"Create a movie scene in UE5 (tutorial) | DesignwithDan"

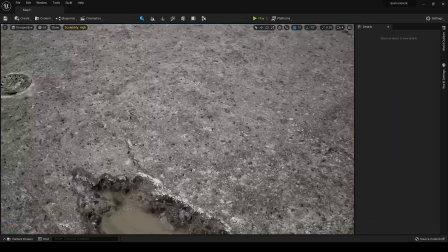[5:55]
Looking much better.
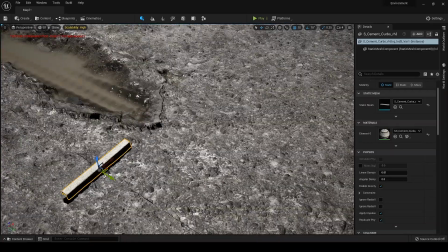[5:59]
To give more details to the surface, I grabbed some of these props from Bridge.
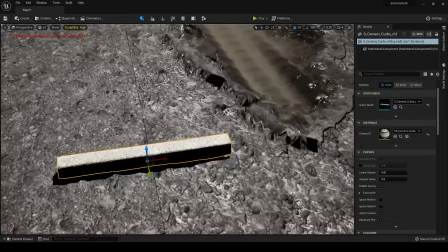[6:04]
All I need to do now is populate the scene with these. A little tip: make sure to match the colors of these props with road.
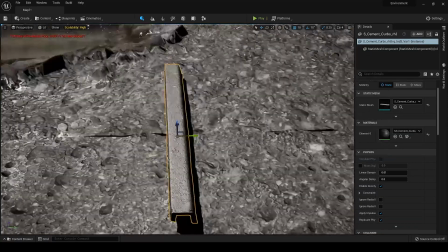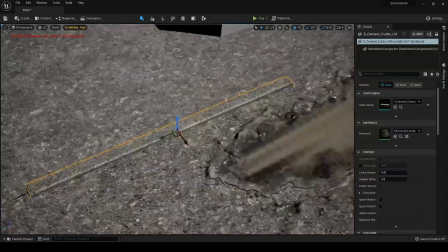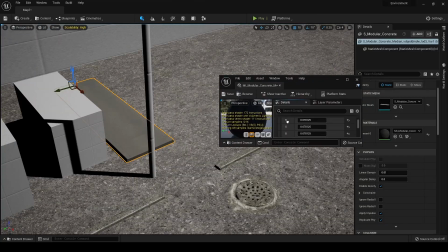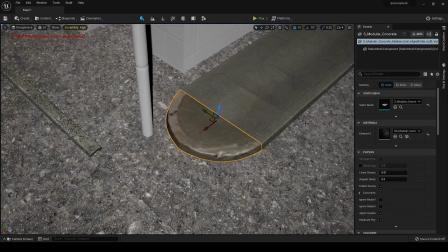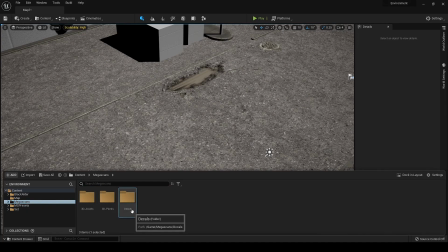[6:58]
Now it started to look like something. I still need to add more details to it because the road area is covering the 50% of the frame, so it has to be detailed.
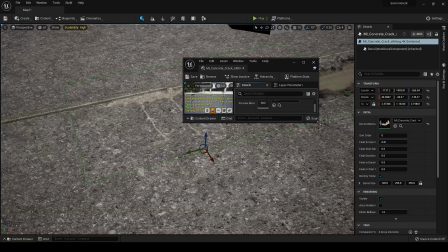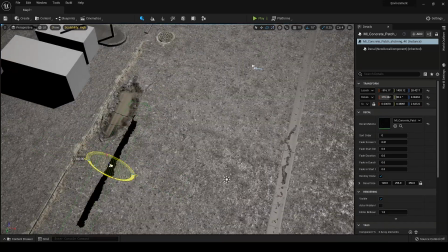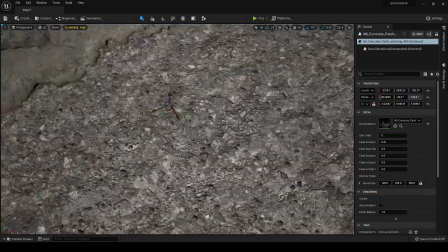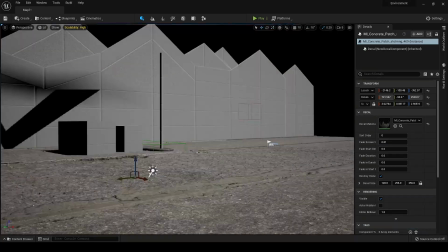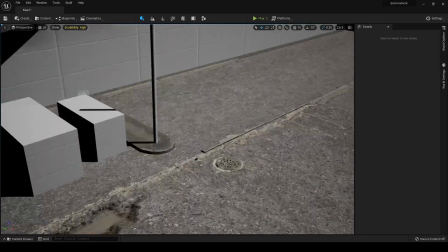[7:45]
Far better than what we had before. I can go on add more and more details, but I think it's good enough for now.
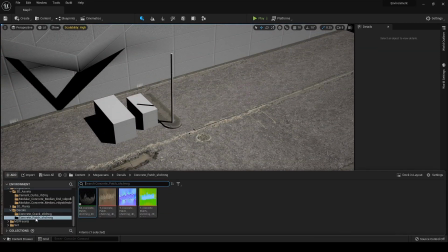[7:51]
After all, this area will be at the darker side, so no one gonna notice that much.
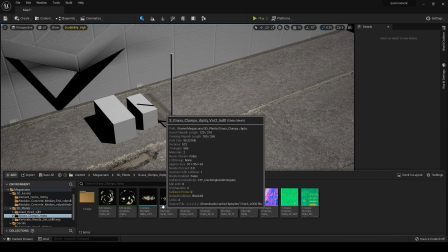[7:56]
Just a small change. I am adding some foliage, and it makes sense because there will be trees in the background.
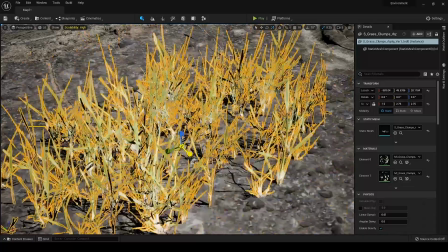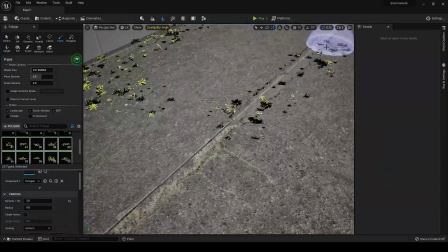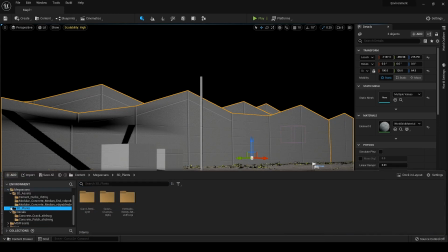[8:13]
I kept these cards for a reason, because now I will add the black color to it, which will help to block the light and give the darkness behind the trees.
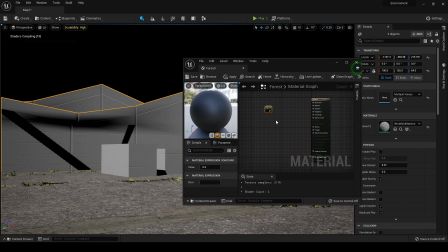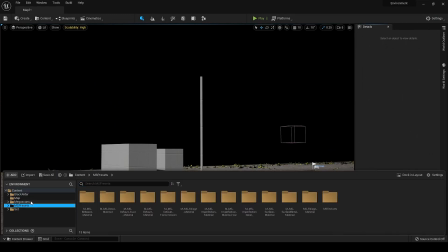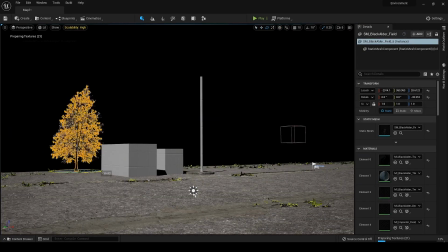[8:36]
Now it's a time to populate the background with some of these trees. I am aligning these from this specific camera angle and making sure it fits and look better in the frame.
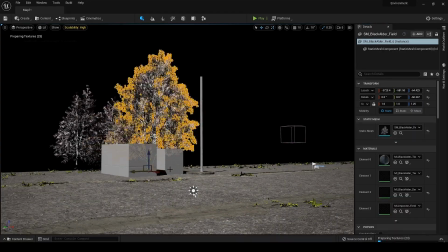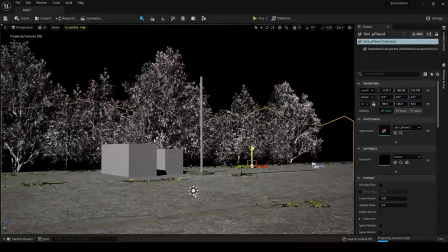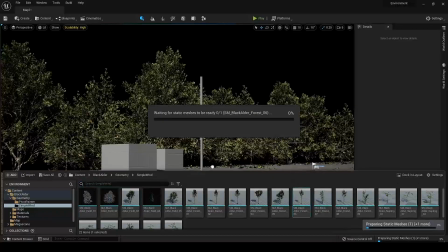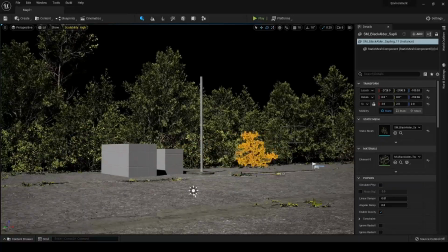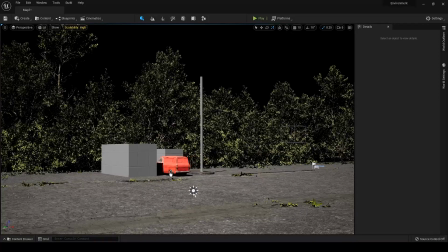[9:23]
Now I am ready to place the other props like cars and lamp. Then I will light the scene.
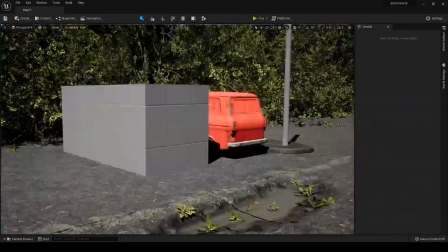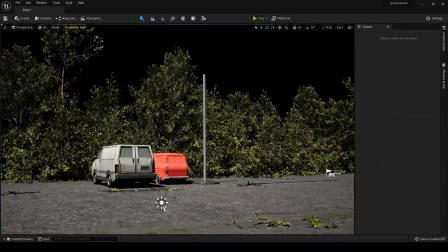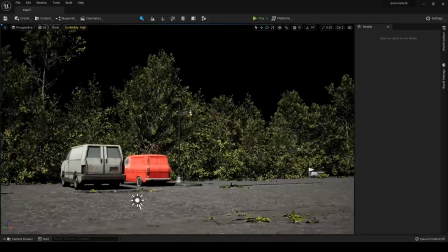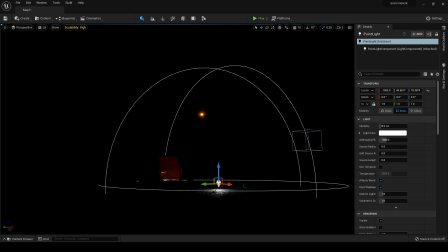[9:57]
Let's start doing the lighting. Our only source for the light is just this lamp, so I will be focusing more in this area.